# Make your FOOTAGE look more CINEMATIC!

Good morning guys, thanks for watching. My name is Wade. Today I'm in the studio, so I've got quite a bit of editing to do, and it got me thinking about ways in which I make my footage look a little bit more cinematic, and maybe I can share some knowledge onto you guys. So stick around, and that's what we're going to cover today. So in my experience, there's a couple of things that I try and do when I'm out shooting or edit to help make my footage look a little bit more cinematic. Some of them has taken a really long time for me to learn, and some of them I've picked up quite quickly. So I'm just going to go through a couple of basics that I think will be able to help elevate your footage to make it a little bit more cinematic. First of them is on the camera side of things, so when you're shooting. We'll cover those now when I jump into the edit, and I'll show you guys what I'm talking about. But essentially it's a moving shot. You know, I find that a moving shot is better than a static shot. I'm not saying that static shots don't have their place. They definitely do, and they can be very, very effective depending on the type of video or the style of video that you're going for and what you want your audience to feel. You know, static shots might be really, really great to show you know, space and to show time, or maybe to have a sort of a lonely feel, you know. But I like to keep my shots moving generally. It just helps my audience along a little bit. It keeps the story flowing and allows me to just keep the brain kind of focused on what's coming into frame and what's leaving frame, and it just, like I said, helps my story a little bit. So I'd say the first thing is moving shots. You know, that's whether it's a pan, a track, you know, even a focus pull is great. You know, it helps kind of shift that focus of the audience to what you want them to see or what you don't want them to see, type of thing. The second is what I like to do. Some people don't like doing it, but I like to a lot of the time shoot through something so that it has something right kind of close to the lens, very out of focus. I just find that it helps create that little bit of depth between audience and the subject that you're trying to show along. So that's the second thing that I would say. But we're going to jump into the computer now, and we're going to have a look at some examples and some of the other examples that I think can help you with your footage.
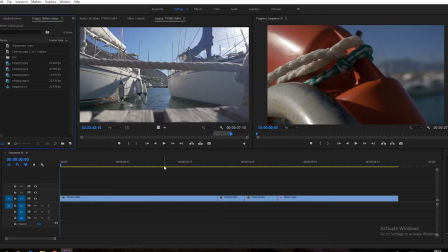134s
Okay guys, so we're in Premiere Pro. I use Premiere Pro to edit all my stuff. I used to use Final Cut Pro on Mac, but I moved away from that quite a while ago. I just find Premiere Pro works better for me. So I've already chosen my 4 clips here. These are just some shots that I did for that sailing video that I put up a little while ago, last week I think it was.
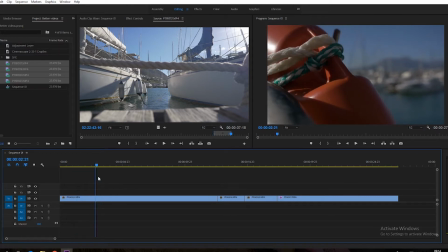153s
You can see straight away that you can see I like stuff in the foreground. I'll do a bit of a focus pull as I kind of track along to the yacht club.
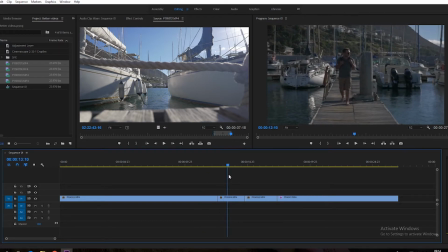160s
Then it kind of cuts to me walking along. Again, this is a handheld shot, so kind of get that feel of floating on the water a little bit, which is great.
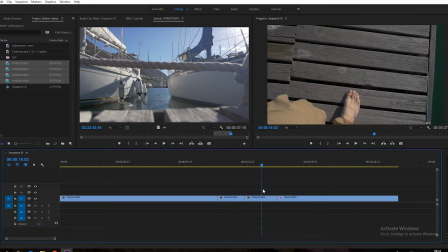168s
You know, I cut to my feet as I walk along the dock.
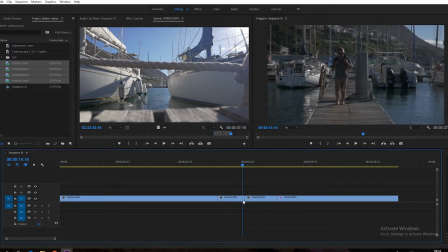171s
I try to keep the continuity, so as my right foot's about to kind of touch on the floor there, it kind of you know, it sinks up there.
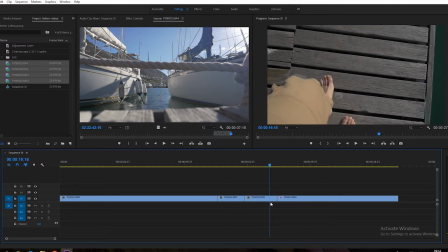179s
Excuse my tan. I haven't quite sorted that out yet. So again, it's just like a more moving shot, telling a story, keeping the audience moving along with me.
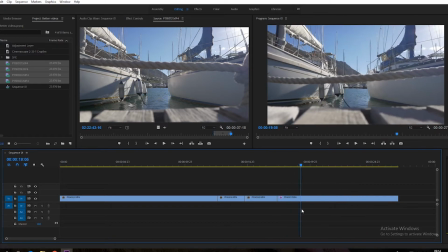187s
And then I just cut to this shot here just to show another example of something in the foreground as I track along with the boats in the background.
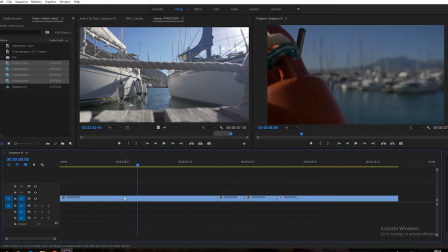195s
All this just to help tell the story a little bit. So the third thing I would say is color grading.
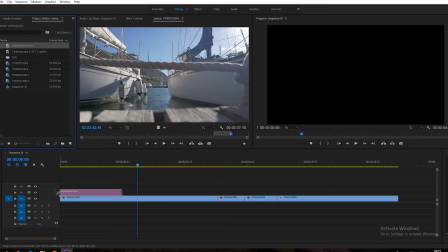201s
I think it's really, really important. I use adjustment layers, so we're just going to drag that adjustment layer on top of all our footage, expand it over,
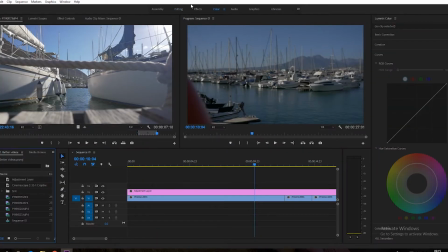208s
and then we're going to move into the color space or color workspace, which I use for all my color grading. So we're going to use a LUT in this scenario. If you don't know what a LUT is, it stands for lookup table. It's a preset that allows your footage to have a certain look and feel.
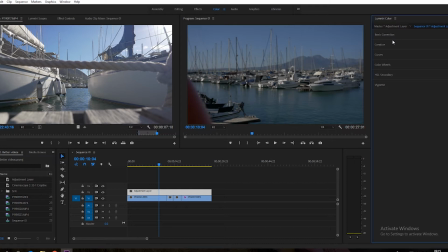222s
So maybe you have somebody that you follow, or a specific type of movie, they've released a LUT that looks like that. And you want your footage to kind of have that same or similar look and feel to it, so you can buy and download those LUTs and bring them into your project.